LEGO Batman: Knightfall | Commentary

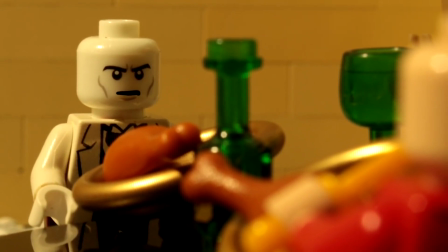And it also felt like the right thing to do with Victor Zsasz' character, because when he was introduced,
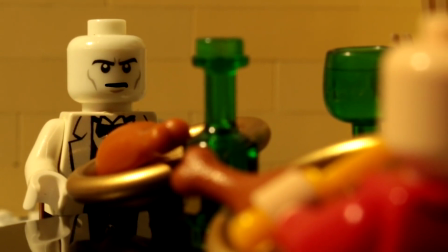it was more like the Gotham show where he just kind of worked for the crime bosses.
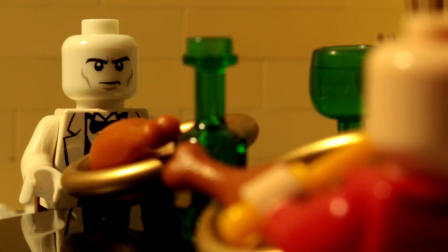He wasn't just this guy that went and cut people up like he basically does in the comics.
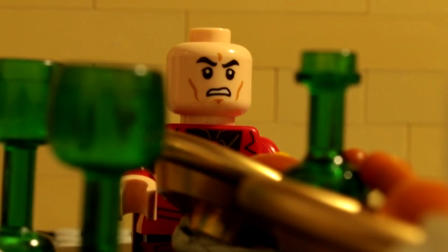And while that's fine and dandy, like, you can have an anarchist kind of character like that, I was like,
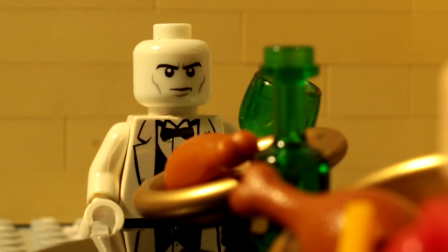nah, it doesn't make any sense why he would just go ahead and start massacring people like that after he gets let loose.
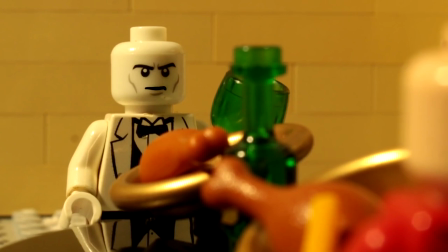So I was like, all right, let me just make it so he tries to join up with Tobias Whale. So then Damian finds Bird,
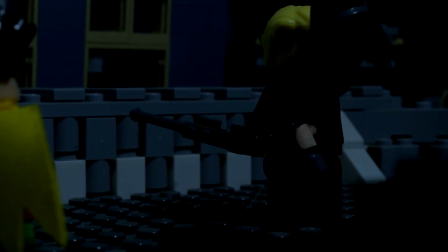and this is also a moment that happens with Tim, is he confronts Bird,
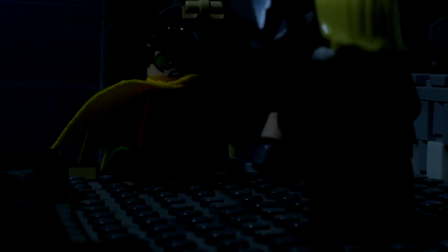and I wanted to bring that over, but with Damian instead,
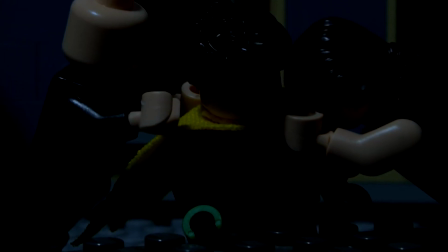because I still needed to handle Bane's crew, his friends and his teammates and stuff. So I was like, okay, I
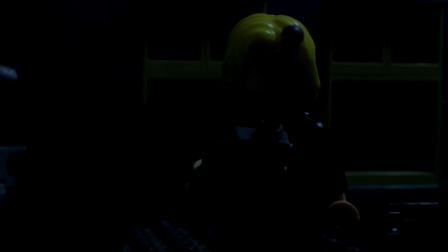had to figure out in this scene, do I want them to succeed in capturing Damian, and then Bruce is in a predicament with Tim and Damian, or do I want to have them get defeated here? And the script was already like 30 or 40 pages long at that point,
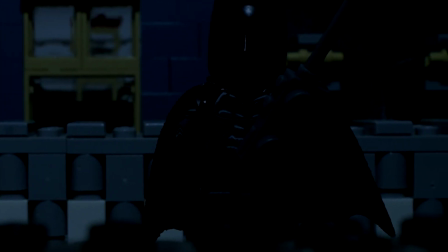that I was like, I could continue pulling it along, and I wanted to, but I just felt like it would have been at my limit.
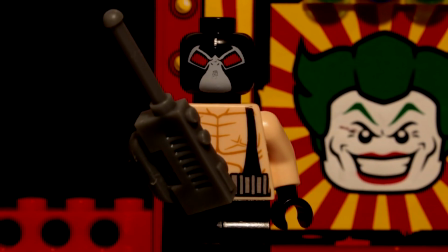So I was like, okay, I'm going to have them get defeated. And instead, it would push Bane's character forward,
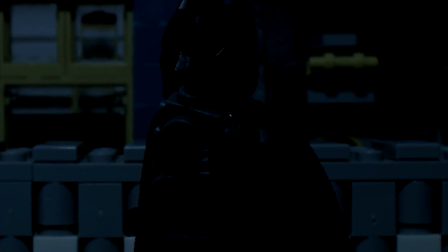because it's not like Bane really didn't have anything when he was born. You know, he didn't have his father, he lost his mother and stuff. And so losing the friends and the people that kind of low-key raised him,
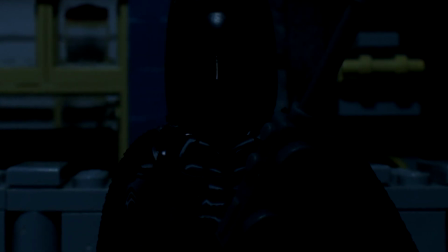I was like, okay, that'll give him a little taste of
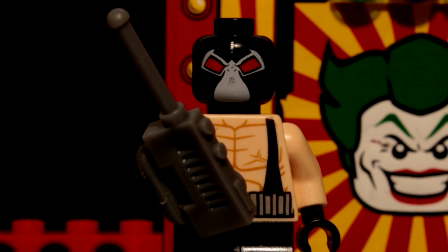understanding Batman and pushing him forward and wanting to take down Batman. Because this was what it was all about, is Bane trying to understand Batman and find himself in a sense.
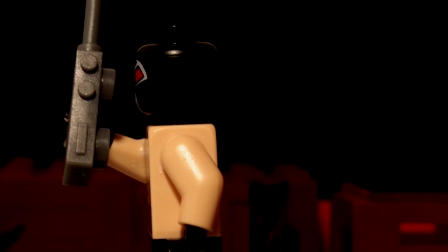And the whole talking over the radio thing, like, this is something I'd done before, I think.
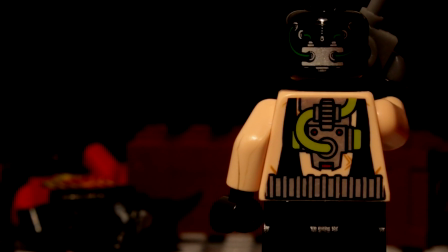No, wait, this isn't something I had done before. See, this is what I was talking about with Joker.
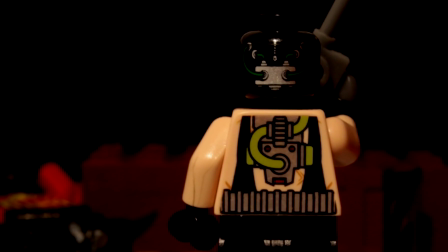Whenever I introduced Joker, I wanted the two of them to speak with each other, but not really have a confrontation.
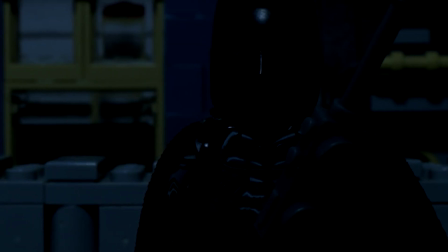Because, like, if they were in person, they would just, they would just brawl it out. They would just punch each other. But I was like, okay, but if he's, like, talking to him over a phone or something, then it's kind of like, not a fist fight, but a battle of philosophy. And that's what this is mostly focusing on, what this film focuses on.
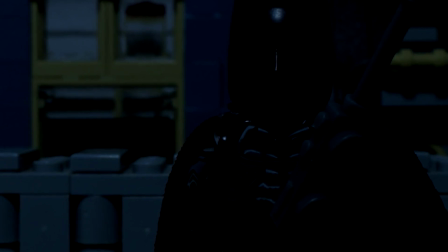So it's a little bit reminiscent of Daredevil Season 1, whenever Wilson Fisk and Matt Murdock, whenever they speak over the radio. Which is something that also Mario had done with Peter and Norman. It's a good story element.
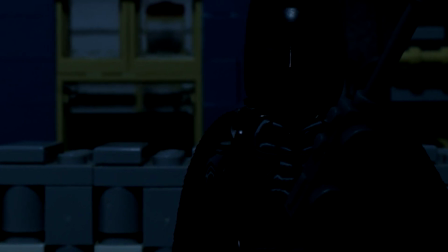It's a good... trying to think of the right wording, but it's a good usage, a good way to do that.
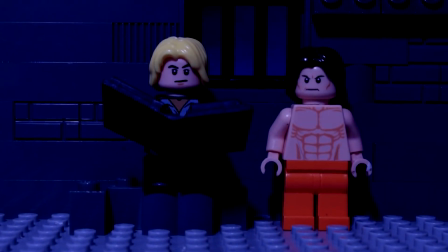So this is what I'm talking about with the flashbacks and spreading them out.
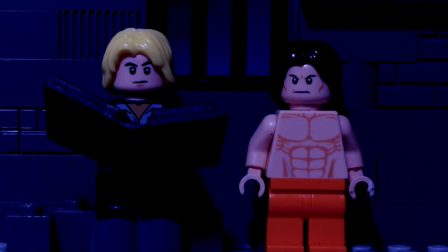Like, it was tough, like, because like I said, I had written this script before these flashback scenes.
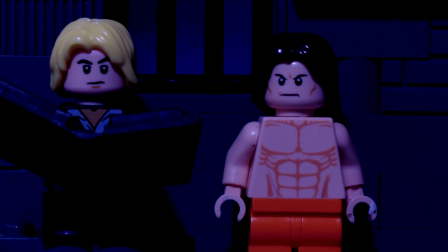So really, these flashback scenes, I was just having to try to find the right places to put them.
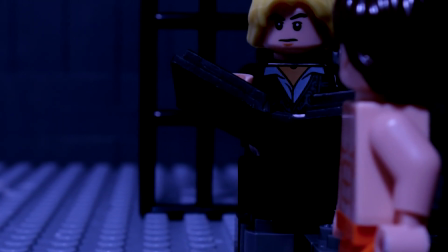So it was tough finding the right spots, but I feel like this was the right place for figuring out why Bane wanted to go to Gotham,
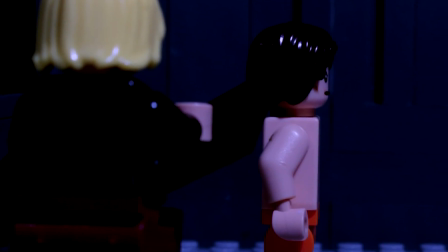why he wanted to bring down Batman is in this scene here,
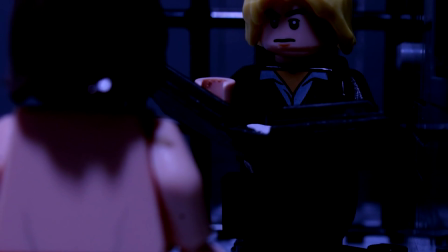whenever he learns about a city and kings, and all he had never ever known was Santa Prisca and the Warden,
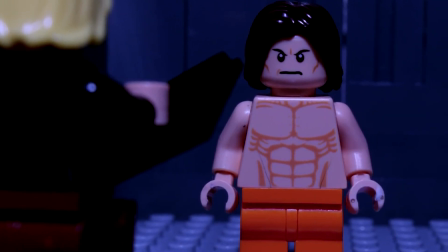and it's like, oh, the king is the Warden, he's the one who's in charge, and then whenever he learns of a city, a greater world,
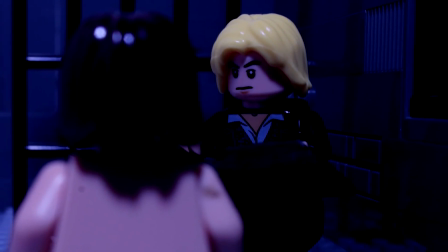a bigger place than just one building in the prison, it's like, hey, I want that kind of thing.
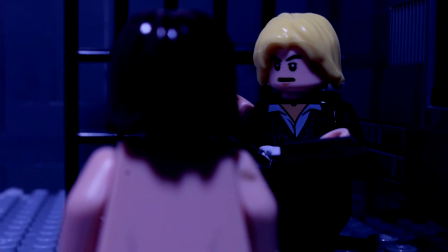It's a little more complex than that, but like, just briefly glossing over it.
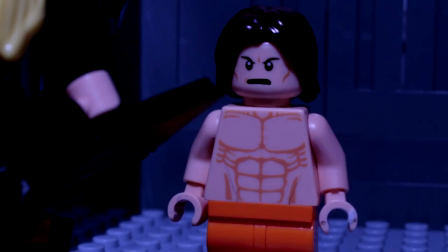And then he learns, like, Batman is the supposed quote-unquote king and ruler of Gotham.
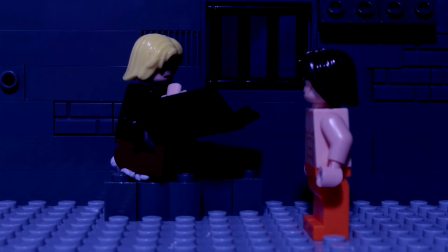He's like, okay, I'm gonna take out Batman. There we go.
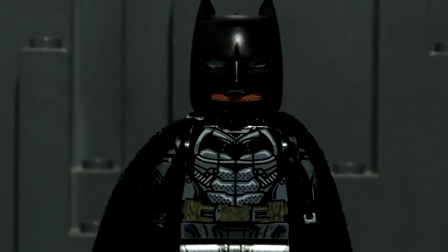And then, so the thing is, so Bane and Batman talking here,
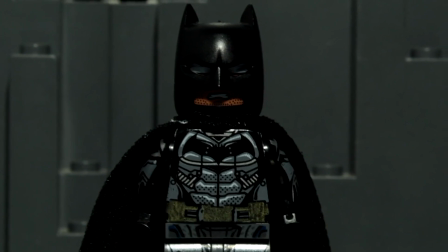a lot of it is my own dialogue that I wrote, but also a lot of it is also stuff taken from the comics.
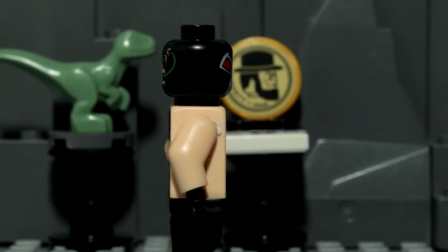Because whenever Bane and Batman are having their final confrontation in Knightfall, there's a lot of panels,
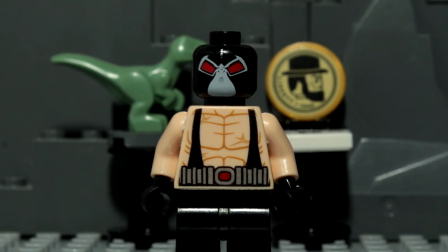and a lot of speech bubbles and a lot of thought bubbles, and it's all really great stuff that I wanted to use,
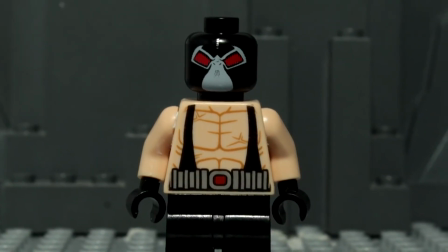but to transfer over something that's readable over into a visual format,
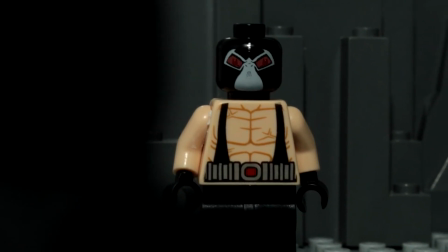like it's hard to keep up audio with visual, especially whenever it's fighting.
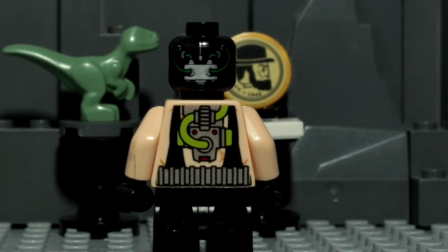So it kind of had to be transferred over into dialogue, and
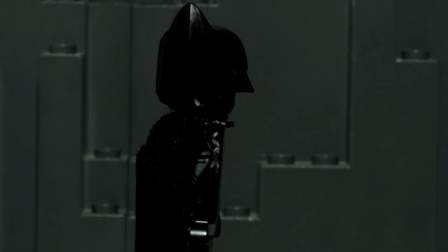I couldn't handle all that in just the walkie-talkie scene because I didn't want to prolong it.
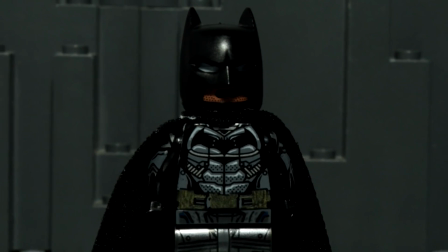I felt like the tension would be better if they were in person here, and it led up to the climax.
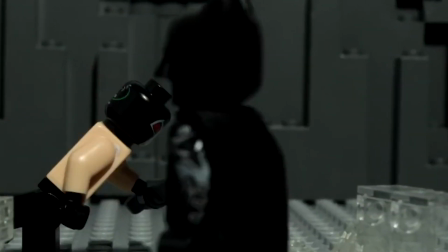So yeah, Bane grabs Reaper's blade from the Batman series.
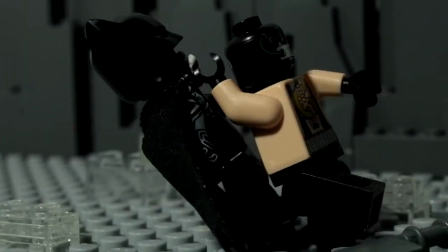It's just a small thing. Like, if you noticed it, you noticed it.
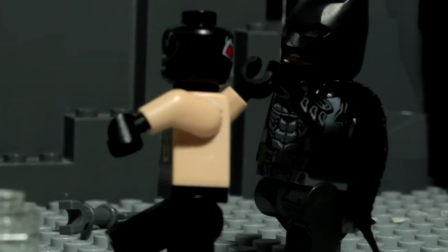Which somebody did comment that, like, oh, was that Reaper's blade from the Batman series?
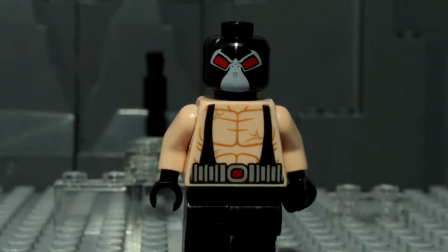I was like, oh shoot, you actually recognize that. I didn't think anybody would realize. But since I'm doing a commentary, thought I would point out that I did that purposely.
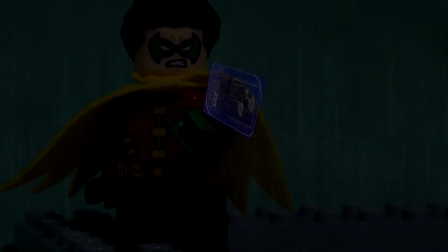And then this scene here, yeah,
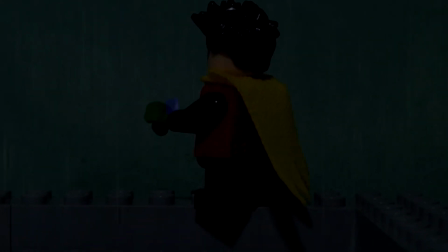I was supposed to green screen this, but I didn't realize until after, like, Robin's
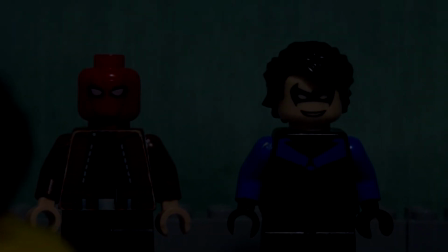his hands and his mask were green, and yeah, that made some complication for the green screening.
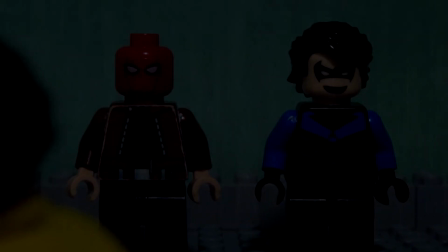So I was like, well, shoot, guess it's just gonna remain a green screen.
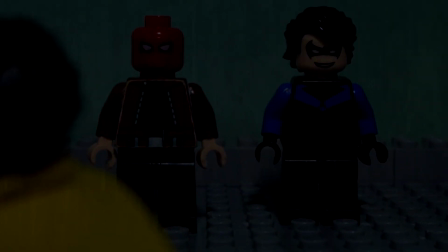Yeah, no, I see. The thing is, I wanted a moment where all the Robins, even if Jason and
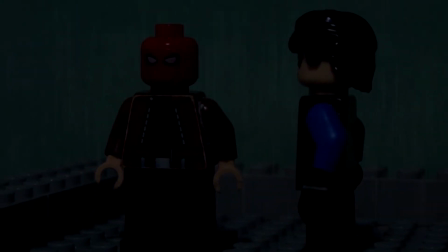Nightwing, they never really were Robin in my series, I wanted, like, all of them to team up.
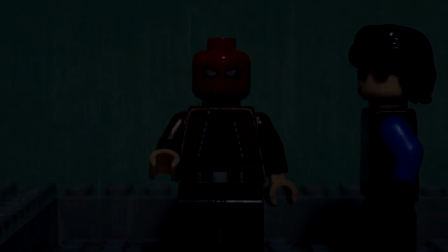Like, we never got to see everybody together at, like, a moment like that. I just thought that'd make for a great moment.
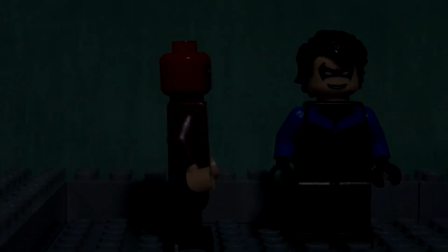So I was like, okay, let me make this a side mission, and it also pulls them all away from the Batcave, so Batman and Bane can have their one-on-one.
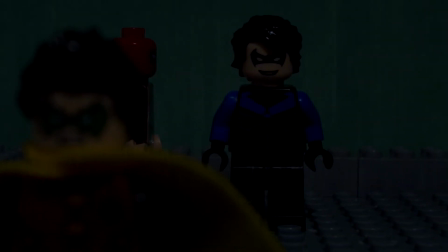So I felt like it worked a lot better. It kind of worked in terms of how the story would pan out and the explanation as to why.
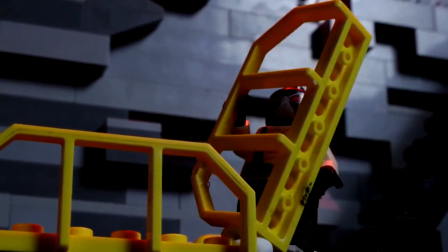And then this fight scene, like, you'll notice the set's better, the lighting's better,
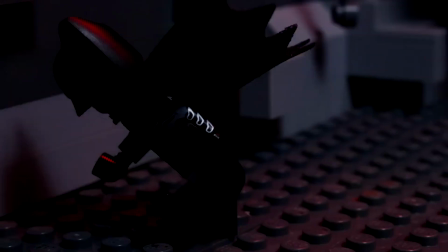just everything's a lot better, and that's because I didn't animate this part of the Batcave fight.
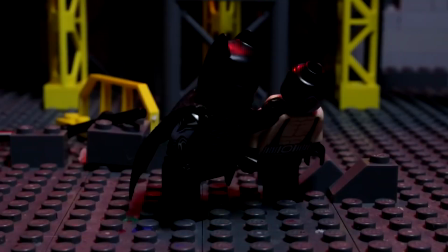This was animated by my good friend, the Brick Ranger.
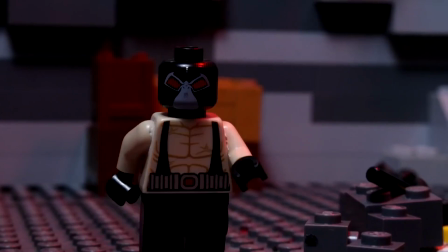I actually had sent him my Bane and Batman figures, and I was like, dude, I need you to do this fight scene for me,
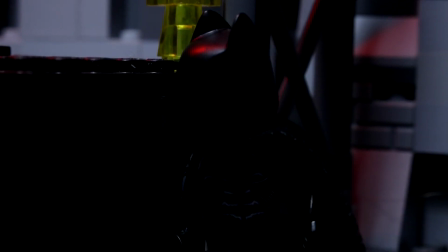because he's always been great at fight scenes, and like I have always said,
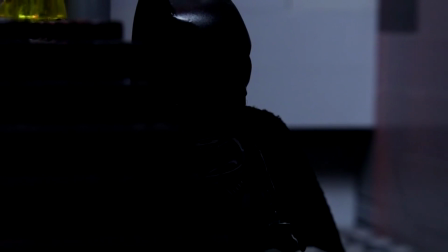I'm not very good at fight scenes. I don't know why, I just can't really do them. And I wanted this fight scene to be the best it could be.
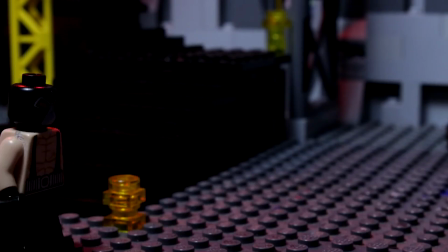I wanted it to be long. I wanted it to be worth it. And I just felt like I couldn't deliver.
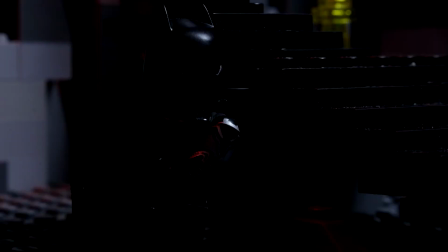And if I couldn't deliver, then I was willing to turn to somebody else.
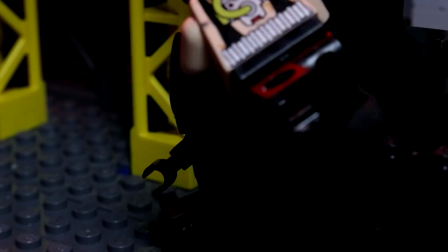So yeah, so Austin, a big props to him for helping me out with this fight scene, because it came out sick.
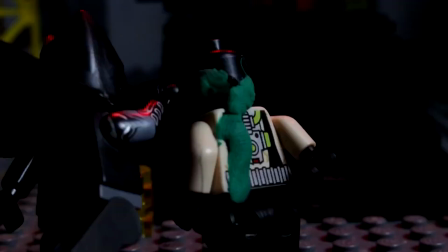Okay, so yeah, then the decision to make it so Batman doesn't get his back broken,
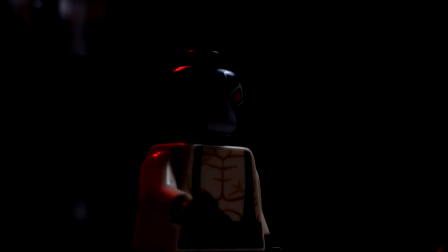I was really worried that people would get mad at me and not like that. But luckily, nobody really, there wasn't any backlash, I don't think.
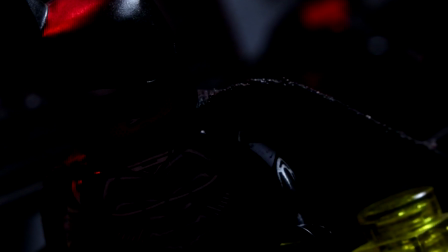So I'm glad how that turned out. But yeah, that was a decision I really pondered on it for a long time,
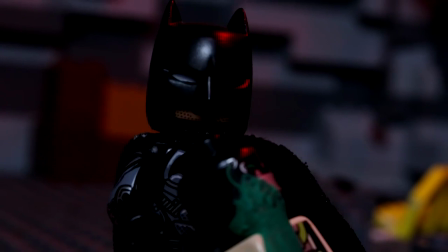because I was originally going to have Batman get his back broken, because if he quits anyways, then, like, what does it matter whether he's paralyzed or not,
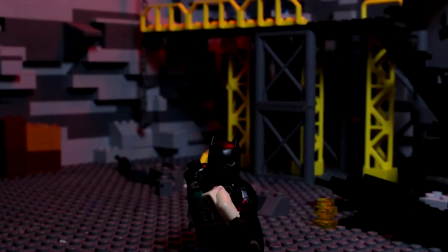right? But then we would have the problem of Bane still out there. And also, it was a little predictable.
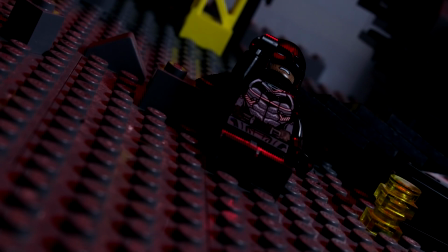Like, I discussed this with my friend Mario. He may as well be my manager.